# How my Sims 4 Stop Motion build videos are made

Thank you so much for this comment. So yes, I put a lot of effort into my stop motion videos. I've made a few videos explaining how I do it before, but I've been wanting to make like a more in-depth video. This is not a tutorial, this is just me explaining how it's done. I'm not gonna put every single little detail in because that would take like a very long time, but let me show you how I do it.
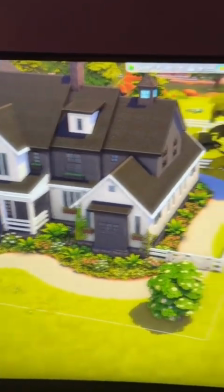22s
So once I'm done building, that's when I start making the video. I don't do it in the way you think I do.
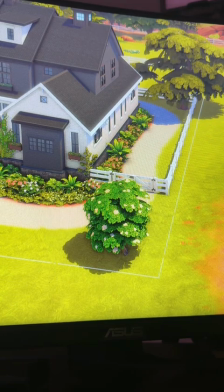27s
It's actually all done in reverse. So what I'll do now is I'll press tab to go into the free cam mode, and then I'll kind of move down and get it to the perfect spot.
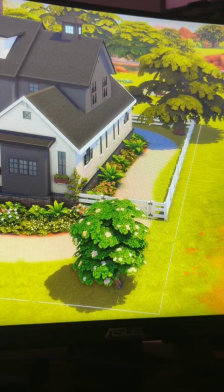35s
Once I do, I'll save that preset angle by pressing Control 5.
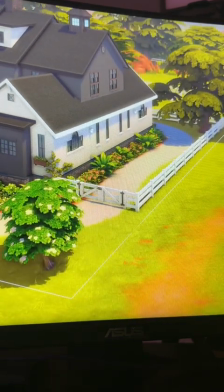39s
And now whenever I go out of this camera mode, if I go back and press 5, it'll take me right back to it.
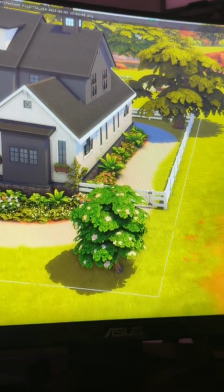45s
So I will take a screenshot, go back, and then I'll start deleting every item individually. So take a screenshot, delete,
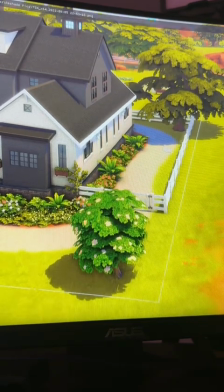55s
screenshot, delete, and I'll just keep doing this until all of these plants are gone.
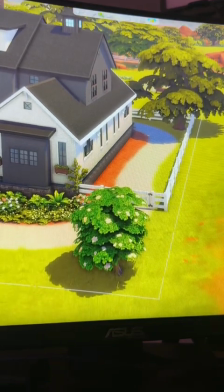61s
I'm done taking screenshots of the plants there.
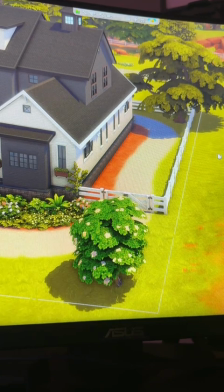64s
Now I'm going to lower these trees into the ground so that whenever I reverse the video, it looks like they're growing up from out of the ground. So I'm gonna do this with the tool mod.
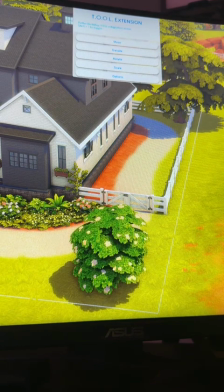72s
I'm going to lower it by like 0.5. and then take a screenshot every time I do that until the tree is all the way gone.
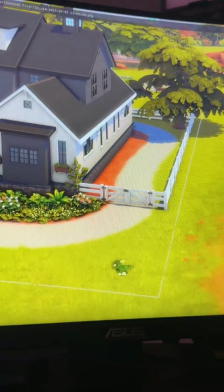81s
Once it gets to be like right there, I'll take a screenshot and then I'll just delete it so that it looks like it went under, but really I just deleted it.
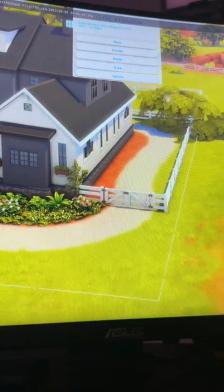89s
Now I'm doing the same thing with this tree over here. So I'm lowering it and then taking a screenshot every time I lower it.
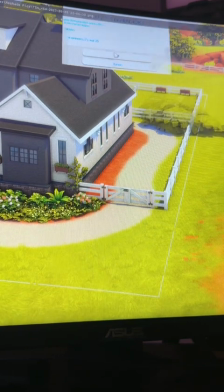96s
Okay, also, I just wanted to say, like, I get a lot of questions in the comments. Some people are like, why do you do it this way?
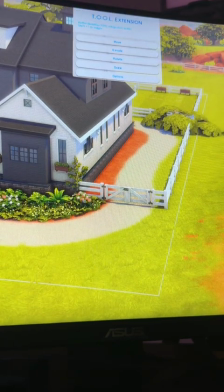102s
Why don't you just hold down Control Z and just watch everything disappear? Or they'll say, like, why don't you just take a screenshot every time you add an item? Why do you do it in reverse? Whenever I build, I do a lot of changing things up. So if I were to take a screenshot every time I added an item, things would not be as seamless as they are because in the end, I always end up moving stuff around and making changes.
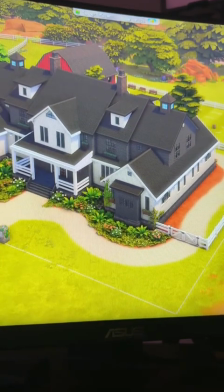121s
The reason I don't do Control Z is because you can't do that when you're in tab mode. It just zooms in and zooms out.
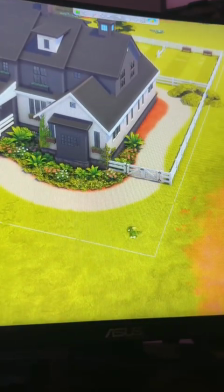127s
And also, it's just like glitchy and not seamless. But with the screenshots, you can go back and edit each individual screenshot if something happens, and it's just so much more detailed. And yes, it takes 10 times as long, but it is always worth it in the end.
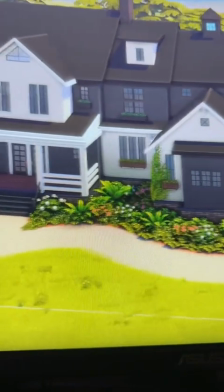142s
After I'm done removing everything in this section, I'll go to a new camera point to move on over to a new section so that I can start removing things over here.
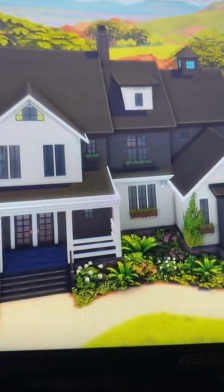151s
I'm gonna try and center it just like I did before, and I'll angle it down so that we can see everything.
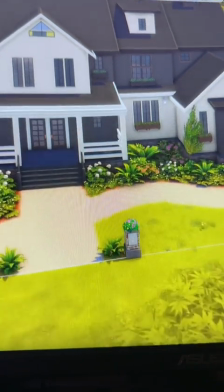157s
I'll save this camera point, and then I'm gonna go back to this one.
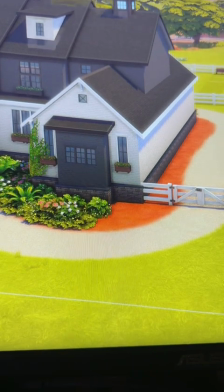161s
I'm gonna start recording a video now instead of taking a picture. Go to this camera point and then slide on over to the other one.
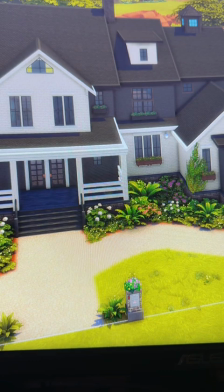169s
Now I'll take screenshots, and I will just keep doing this all the way around the entire house until I'm done. It usually takes between 30 minutes and 2 hours. This lot is a 64 by 64, so it'll probably take about close to 2 hours, but I'll let you know how long it takes whenever I get done, and then I'll show you how I do the editing in Premiere Pro.
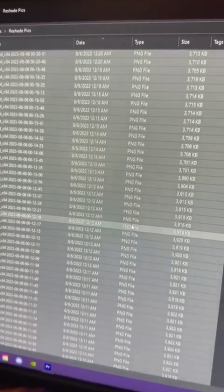186s
So I started at 10:53 p.m. I just got done and it's 12:24, so it took about an hour and a half.
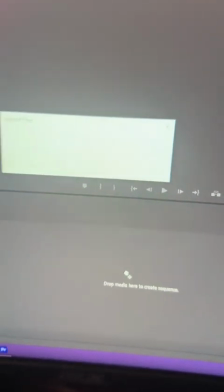192s
I got 800 screenshots, so I'm gonna put those in Premiere Pro, and then I'll get all my videos and put those in there as well.
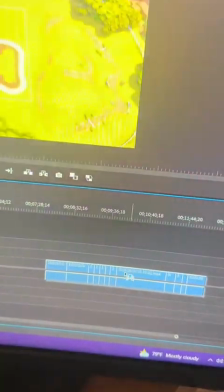198s
And I have 12 videos. So the first thing I'll do is change the sequence to be vertical.
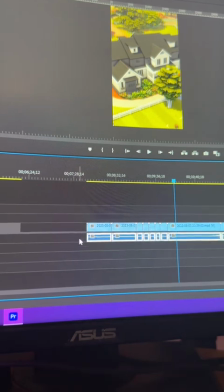205s
Then after that, I'll remove the audio from all the videos, and then I will put them in reverse.
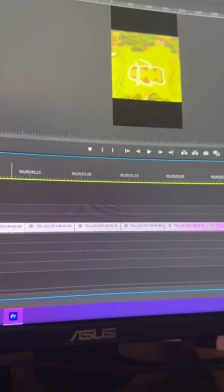214s
After that, I'll go to the screenshots and change them to be vertical.
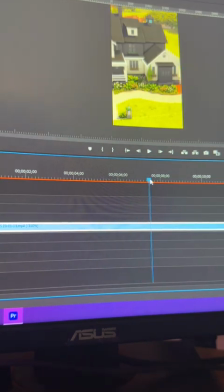218s
Now I'm gonna go to the videos and crop them to where it's just the movement and none of this stuff that you saw at the beginning. So I'll just scroll over until it starts to move, and then I'll make a cut there,
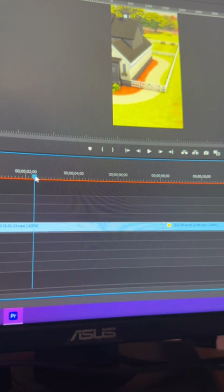230s
and then I'll go to the end when it stops moving and make a cut there. And then I'll do that to all 12 videos.
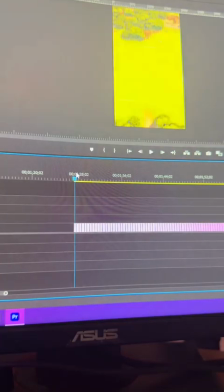238s
After I crop all the videos, I'll go to the screenshots now, and then I'll put them in different sections.
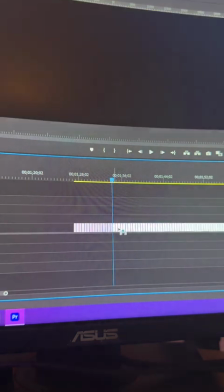243s
So like, see how these change to a different angle? I'll put these over so that I can know that they're at different angles.